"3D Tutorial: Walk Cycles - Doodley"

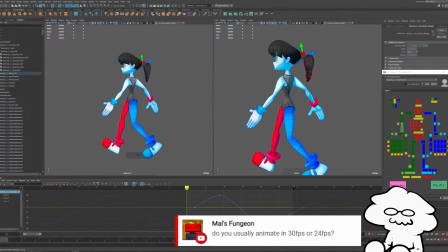20:26 And it will smooth that out for you. So you don't have that hitch, or as obvious of a hitch, whenever the actual keys repeat. So we'll do it for the same for this. So select the first and last keys in our delayed arm keyframes.
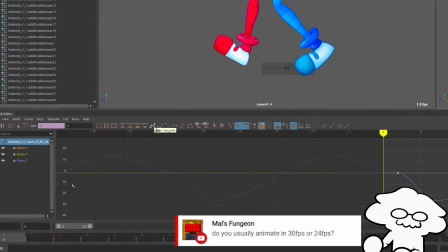20:41 And then we'll spline it. So whenever we spline it, it'll be a much cleaner loop.
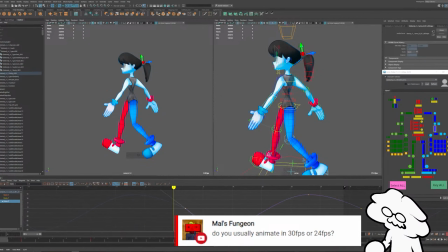20:48 But we want it to just like not have a hitch in the actual final loop. Like that. Yeah. So her arms are probably being raised up a little bit too much.
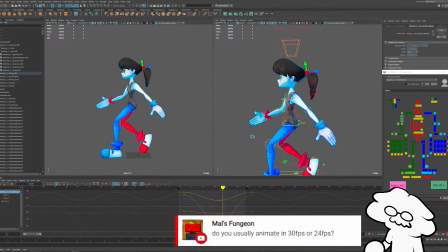21:02 So we'll move that down.
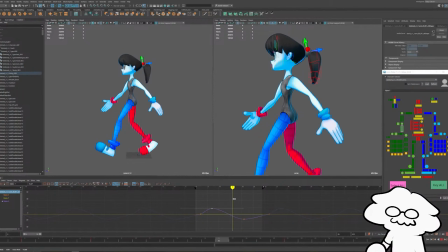21:05 So we'll drag it backwards, drag the forearms forwards, just like that. And we have a bit of delay in the arms, so
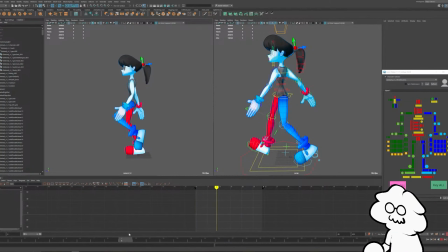21:18 it will just be a little more out of sync. So the arms are a little more out of sync with the legs, just to make it a little bit more natural. And as is right now, our upper body is maybe a little bit too low.
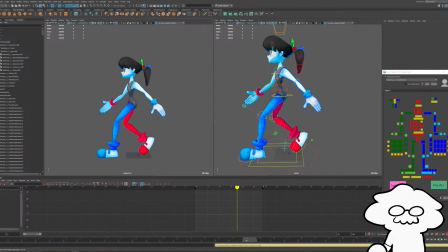21:32 The walk's pretty fast. One thing I'm going to turn on that is built into this rig, but may not be built into whatever rig you use,
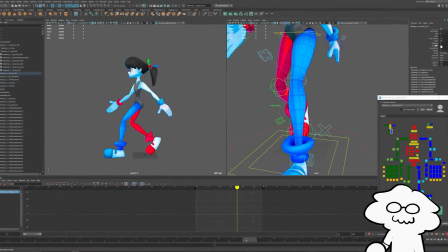21:39 is there's a feature in mGear's IK legs called Softness, where as is, my legs have a lot of IK pop to them.
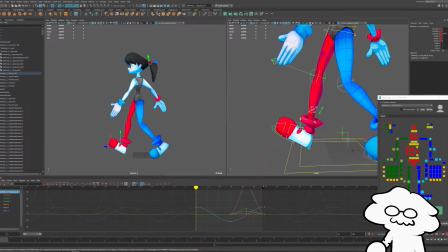21:47 So whenever the legs bend, so let's say I have the leg in this position and I move it upwards like that, right around here it's stretching, right?
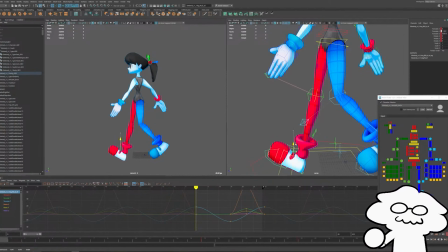21:55 Like as I move it up and down, right? But as I move it up, slowly, there's that pop, right?
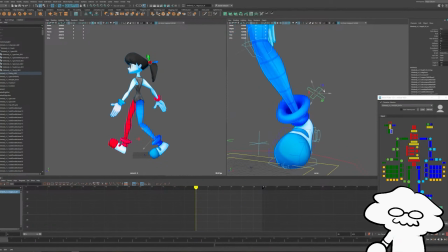22:03 So that setting in the IK legs, which I get by selecting this control for my rig, is softness, which fixes that.
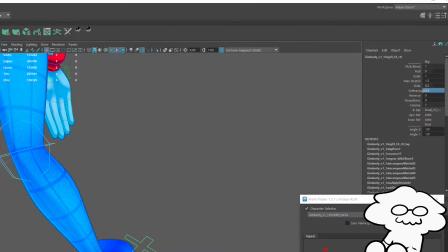22:11 So if I were to set that to 0.5, let's do it for the other leg as well.
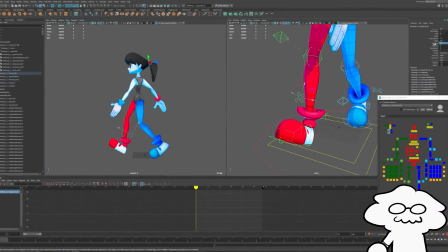22:16 So let's set the IK softness to 0.5, and we now stretch the leg up. There's no more of that IK pop. So it's a much more natural sort of leg extension than before.
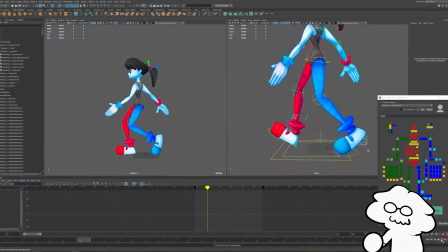22:30 So if I were to keep going like that, then you don't have like the character's like legs constantly bouncing.
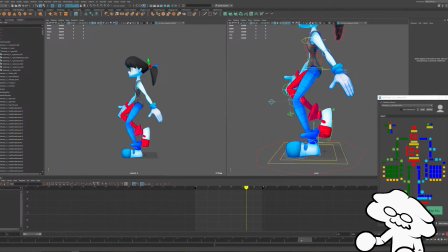22:37 So just to sort of demonstrate, right now the IK softness is on.
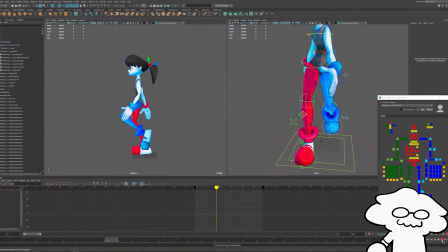22:42 So that's what it looks like with the IK softness on. And this is what it looks like when it's off. You kind of see how the leg is bouncing, especially the blue leg, like the front leg. That's what that fixes. So that's IK softness off.
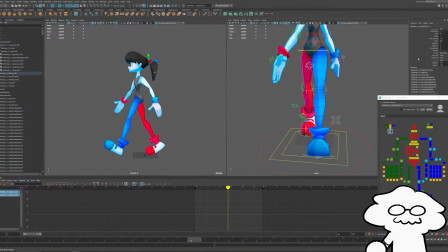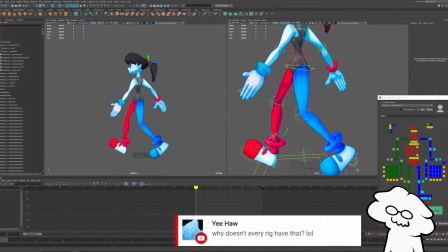23:04 And that's with it on. So it helps a lot. I'm starting to feel like I pushed her upper body forward a little bit.
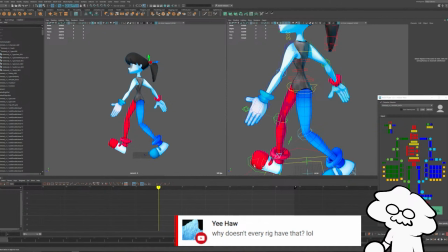23:11 Let me try pushing it back, because I kind of want it in the center. It's also maybe the front leg needs to be a bit forward.
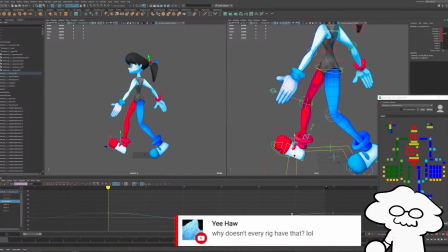23:17 So let's position it a little bit and see what happens.
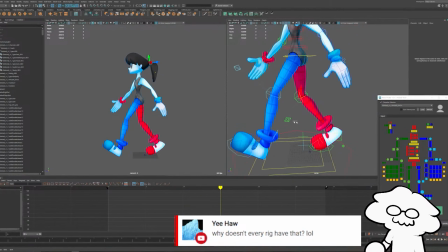23:21 Yeah, I think her back leg could do with going back a little bit more.
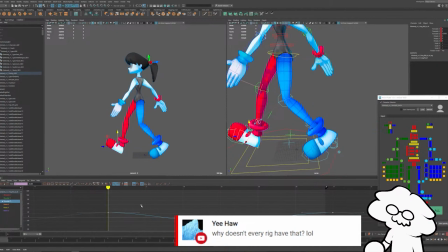23:30 And then we'll, you know, I think I like that actually. Something like that.
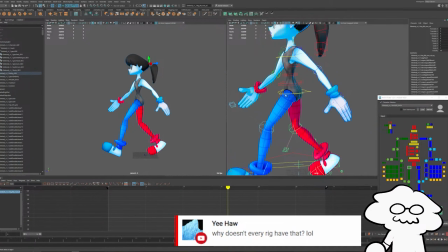23:38 Yeah, that looks good. Let's move her upper body a bit more forward. So let's move her upper body just forward a little bit, and then we'll do some more polish on the hands and fingers and whatnot. Maybe about there-ish. You know what?
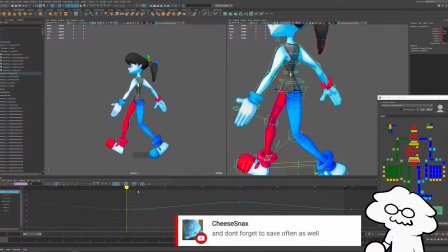23:56 Actually, we'll do, we'll have her back a little bit on this position, and then move the upper body forward a little bit on that position, because the balance feels a little bit off the other way around. Yeah, that feels pretty good. It's just so the center of gravity stays the same.
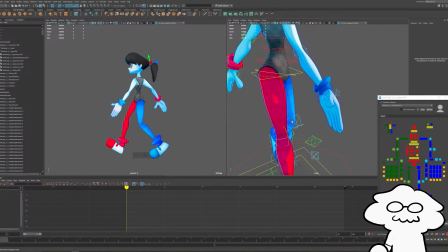24:18 So let's curl the fingers inwards.